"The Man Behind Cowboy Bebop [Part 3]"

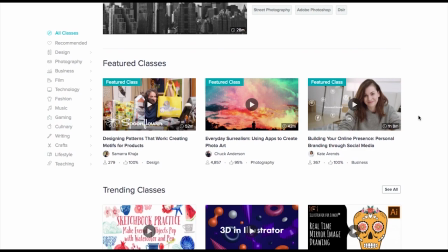This video is sponsored by Skillshare, click in the description to get your 2 months free right now.
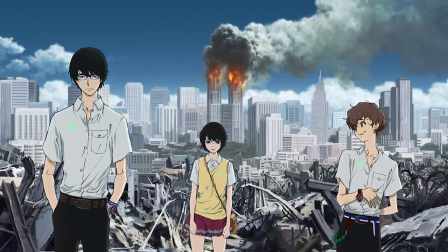The image of two boys over a broken city while playing Icelandic post rock, that's the starting point for Terror in Resonance,
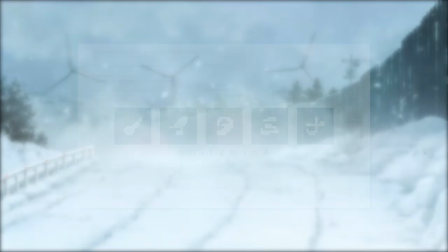which was part of an experimental slot for Fuji TV, a project that was in development for 3 years.
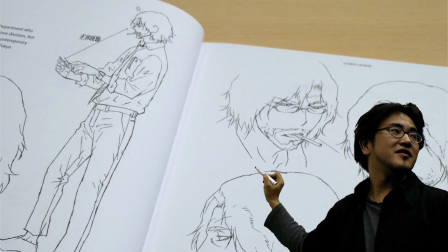Mappa returns with Kazuto Nakasawa as the character designer and chief animation director, just like old times.
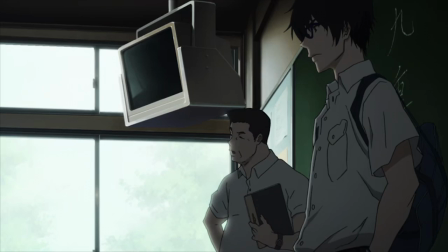The style of the designs are contemporary, going for one of the youngest audiences we've seen yet.
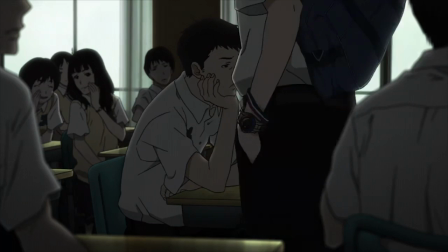I remember hearing somewhere that Watanabe gave the younger staff members more leverage because of it.
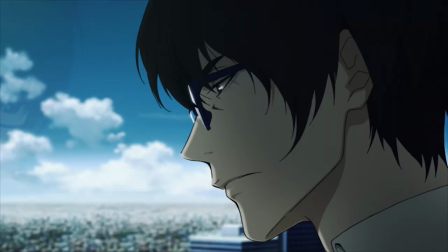It's set in a modern-day Japan, a real-world setting, down to its use of highly rendered Tokyo backdrops, that super clean and polished look to go with them.
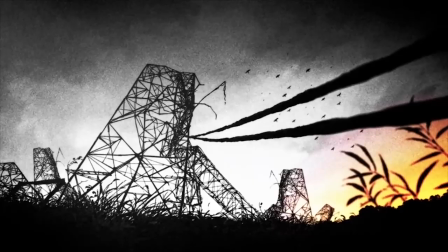Terror in Resonance is a psychological thriller, with a mystery that builds upon itself with new factors, questionable past, and a group of young terrorists.
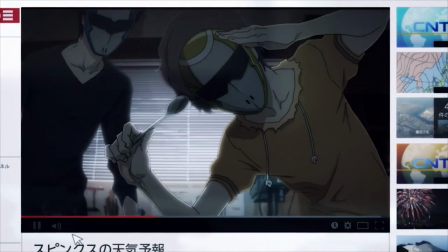Sphinx, who wear their sentai masks to protect their identities.
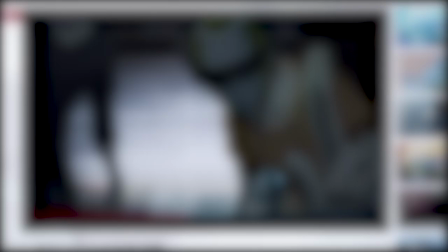It's supposed to be shocking that these teenagers are waging war, so shocking that the Chinese Minister of Culture banned the show.
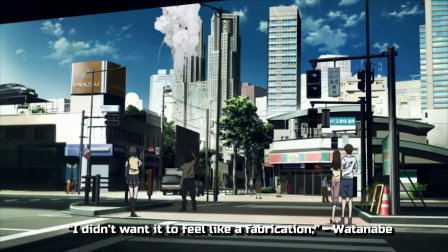Sphinx's first terrorist attack is raw, there's a methodical approach to it all, how can you crumble this building,
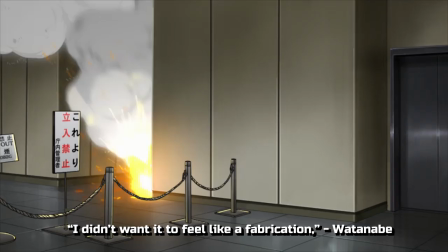thinking about how many explosives they need, where to place them, how to evacuate the building and distract people to get the work done.
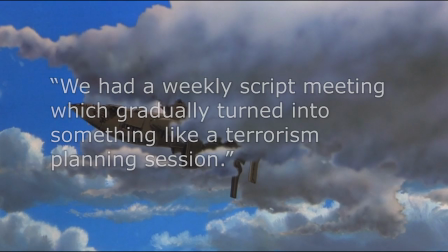As the crew said, we had a weekly script meeting which gradually turned into something like a terrorist planning session.
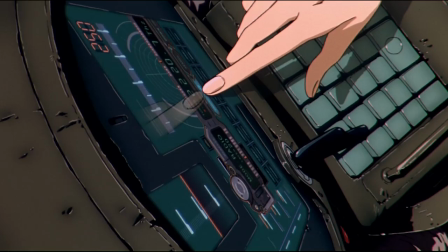This sells the fact that this is no Elevated Plains of Mars, we are in the real standard anime world,
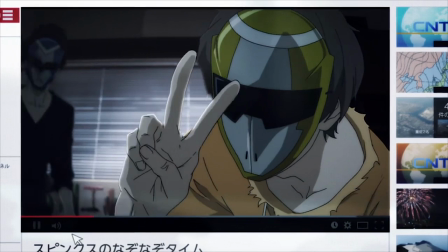promoting their attacks on the internet in a game show way, like they are the riddler, throwing clues at the audience.
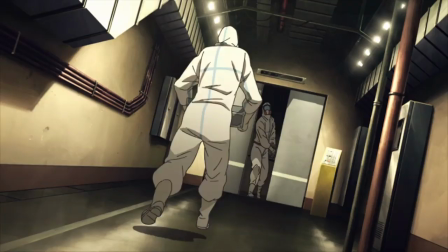If you don't catch on, boom. For the first couple of episodes it is an effective setup. We are jolted through the fast paced frantic moments with big payoffs.
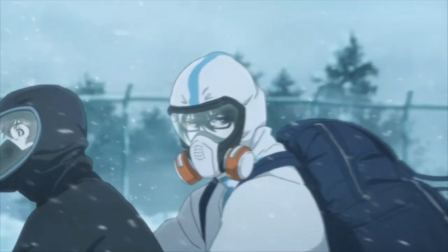There is this ambiguous morality to the terrorists,
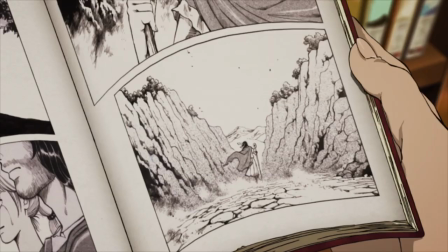An old rugged detective deciphering their elaborate schemes while unravelling the tapestry of why this is all happening in the first place.
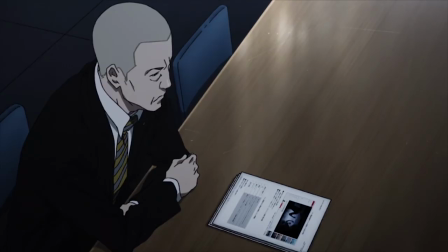It's a war of generations against conformity.
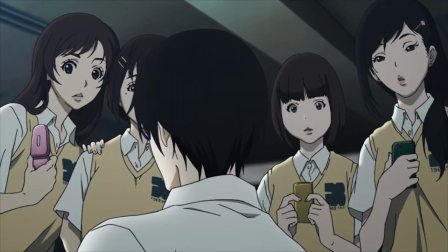The terrorist group while radical do have a lot of younger fans as they are seen as taking down the Japanese rigid system through the power of riddles of course.
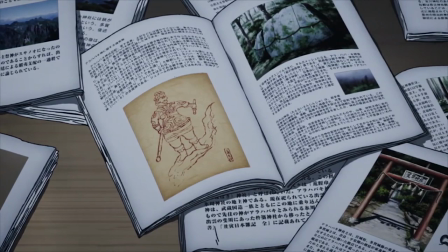The issues come later when the show starts to throw those ideas away. Even when introducing the Japanese riddles, despite being a bit vague for a western audience And it's still solvable.
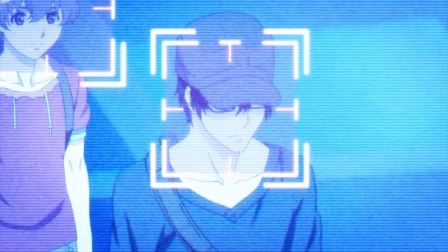But when you get to episodes like ready or not, the chess game in the airport is ill defined.
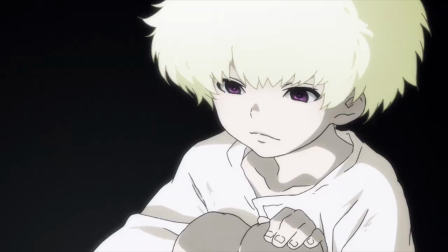The rules don't make any sense and they rely more so on passive spectacle over any psychological setup.
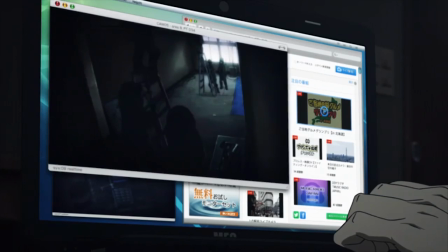At this point the dynamic isn't wow, will the police stop the bomb? Where could they be doing this? Where's the moral line?
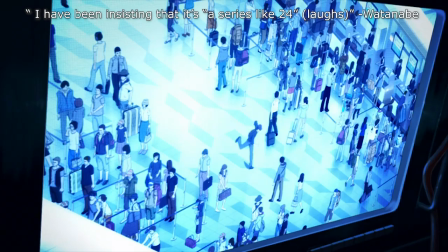Instead it's more of a straight up action set piece. Perhaps a choice made because there's a younger audience in mind and they wanted to put them on a roller coaster.
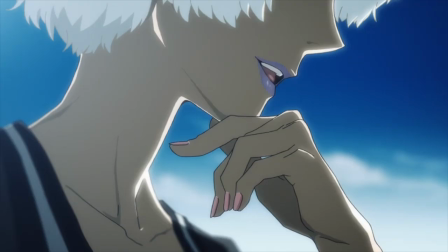The turning point starts at episode 5 with the introduction of a wildcard named 5.
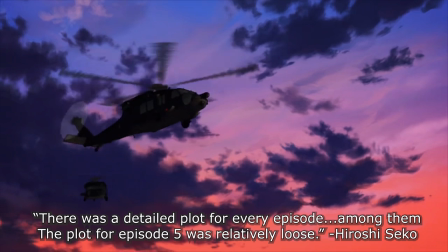She's some kind of white haired psycho sadist straight out of another anime who
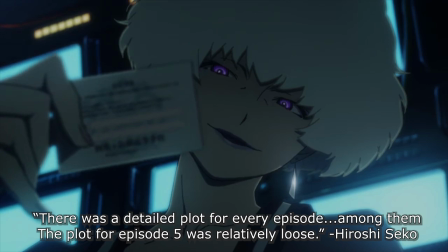flies down from an FBI copter speaking English and doing crazy stunts.
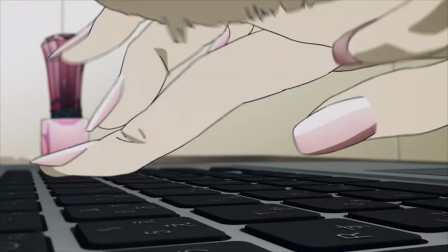She happens to have this mysterious past with the boys and she's a superior hacker and a super special awesome antagonist for the series.
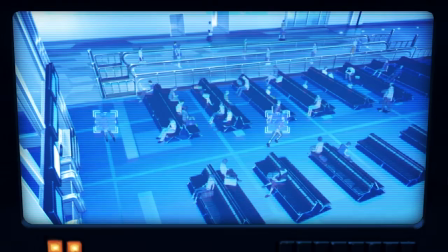From here on you're getting into that 4D anime chess. The boys are now already avoiding getting caught and putting themselves in jeopardy every episode is a bit much.
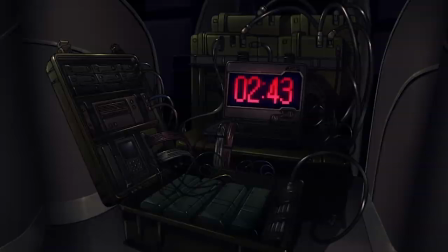If the intention was to keep it on the raw side, when they have to save another member from a remote controlled plane doing it all while finding a way to stop it, not getting caught and escaping.
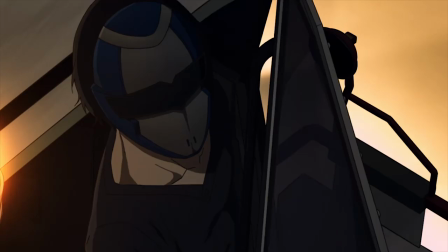These are two teenage boys, I don't care how enhanced they are, you can't be both James Bond and Blowfish in this style of story.
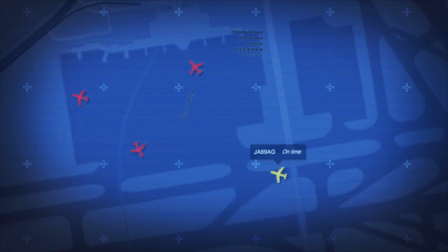Despite this the realism was at the utmost importance for Watanabe, within reason.
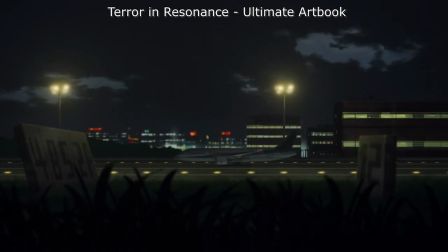This This is the reason the plane doesn't crash into the airport,
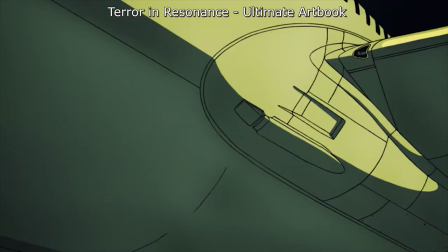because there's a ton of precautions set up, so it would not be a likely event to happen in your real life.
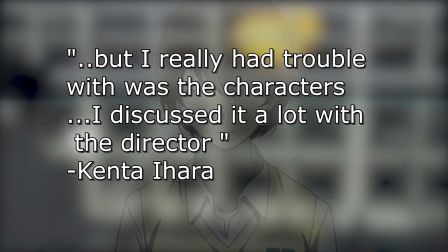It would also be hard to find reference for that happening. In an interview the writers mentioned they were having a hard time understanding the characters,
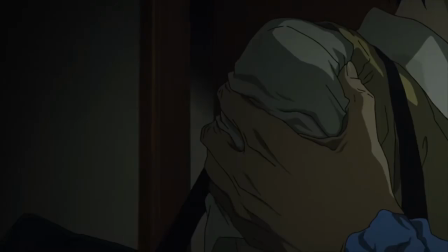in particular Lisa, a bullied friendless child with problems at home, who feels compelled to run away.
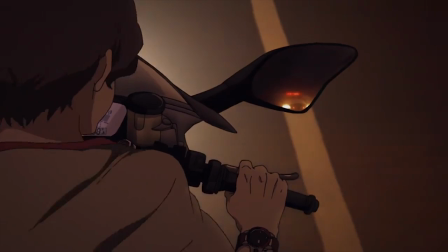The ideal radical candidate, treating her better than anyone else. They could slowly condition her to do more outrageous things.